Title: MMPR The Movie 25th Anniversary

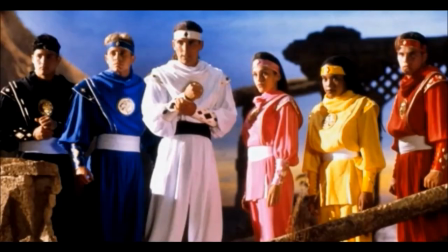495s
Of course, that was just when they morphed for the first time in the movie after that they get their ninja costumes which were totally awesome the look was traditional ninja while at the same time they had their same colors and new coins on their chests which were the sacred animals of the ninjetti
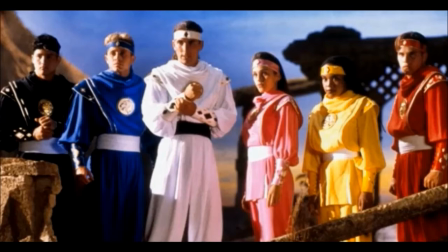512s
i've always loved those ninja costumes they were absolutely amazing and of course when they become power rangers once again
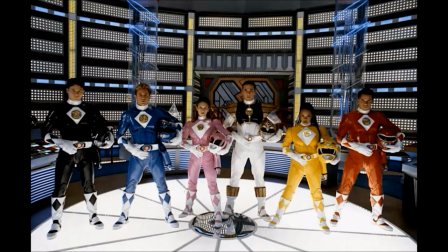519s
they got their old costumes back but with new power coins which were the sacred animals in the jetty on their chest. Now, I know a lot of people have questioned that. I myself have kind of questioned it too, because what a coincidence that they go to this planet to get this power, and yet the colors and the costumes looks are exactly the same. Is it questionable?
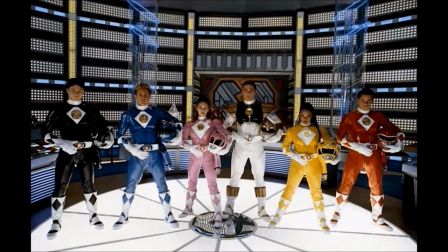539s
Yeah, but let's get real. We wouldn't have wanted them to look any different. And then there's the Zords.
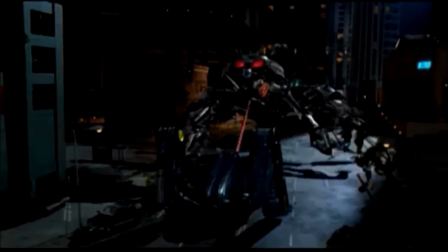545s
Now, as we all know, they were made out of CGI, and this was the first time that anyone had ever done this.
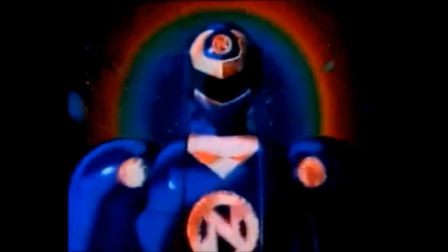551s
Well, here in America anyway, because whenever Ninjor transforms in Season 3, that looks like CGI to me.
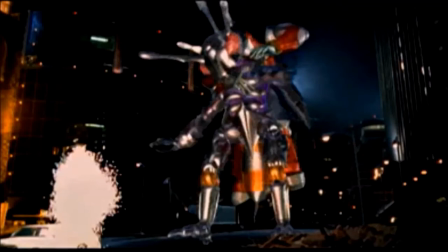559s
But using CGI in the Power Rangers movie for the Zords, that was a really big deal. Like I already said, that had never been used before. Of course, that has gotten a lot of mixed reviews over the years.
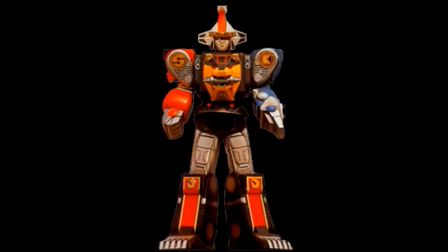569s
In fact, even back then it kind of did, because it was a real tradition that we had guys in costumes doing the Megazord scenes, which made it look so real, because the costumes, they were very well done, they did the explosions at the right time, the movements are natural, and here we get some very cheap CGI.
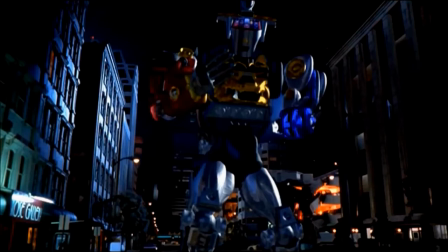588s
The movements are good, but a lot of it just doesn't really fit right, because looking at the wolfzord's mouth,
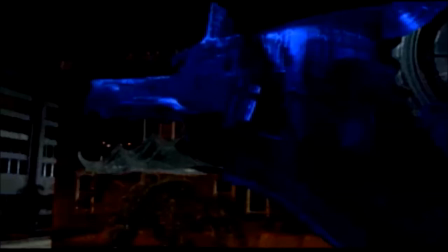595s
it looks real jagged and messed up for some reason, as well as the bearzord's mouth,
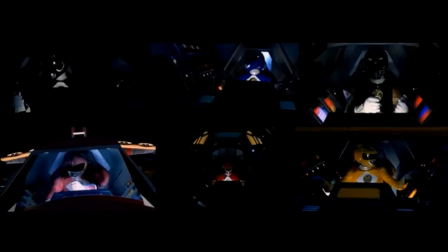600s
that doesn't look right at all. And if you pay close attention to the scenes where they're in the cockpits of their individual Zords, they look great, except for Rockies.
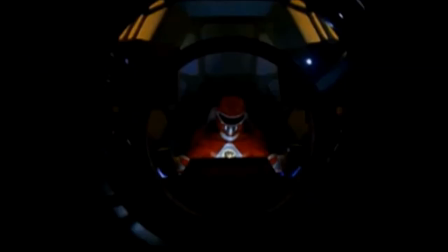609s
For some reason, we got this dome look, which makes me think of one of the windows of the Millennium Falcon. Looking at that, that does not fit at all for the Ape Zords.
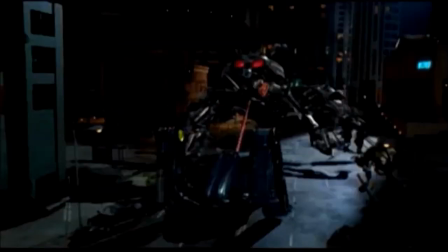619s
As I've said before, they made the Zords and the Ectomorphicons look real super shiny,
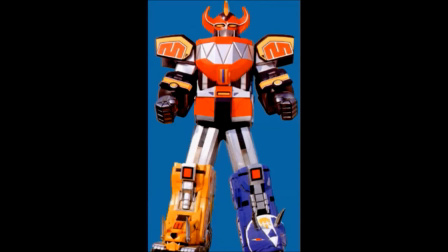625s
which was very distracting because when you look at the original Megazord and all of them, they never looked real shiny like that.
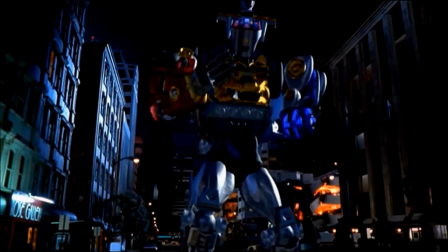633s
And the shininess does nothing but highlight how cheap the CGI really is. And what really didn't help was when Ninja Megazord transforms and the
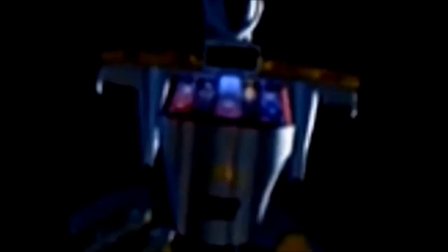642s
Cranezord comes down and instead of getting a face like you did in Season 3, Ninja Megazord's head looks like a bucket. And that did not help at all because it made this sword laughable. Of all the things they could have done, they could have put a face on it. But no, instead they make the head look like a big bucket.
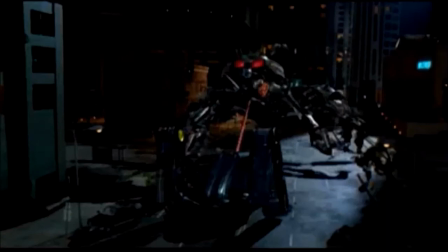660s
But still, they made it work. It was actually a great scene watching the Zords take on the Ectomorphicons, and then watching the Ninja Megazord take on Ivan Ooze. Which brings us to the coolest thing in this movie, and that would be the special effects. Now, cast, story, and good acting are always the most important parts in a movie. But when you're doing an action film like this, special effects really does help. For most of it, we all know what the special effects were.
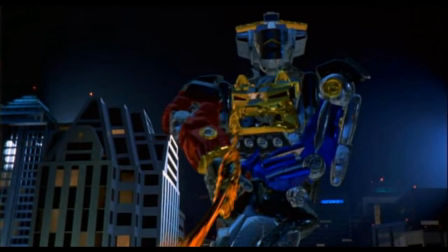687s
A mixture of practical and CGI. The CGI, of course, being the Zords and the Ectomorphicons, as well as Ivan Ooze's transformations.
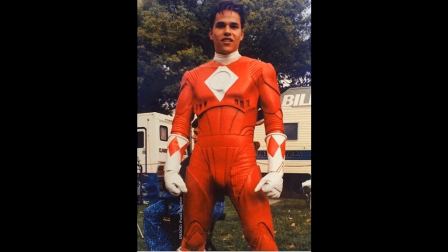696s
And, of course, the practical effects, which are the costumes, that dinosaur-looking creature,
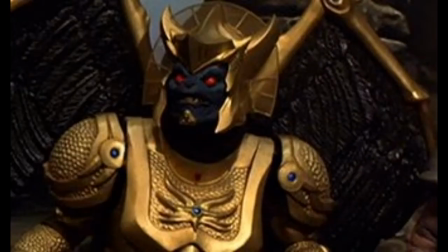702s
the command center, Lord Zen and Rita's home, Goldar and Mordant, and, of course, Alpha 5.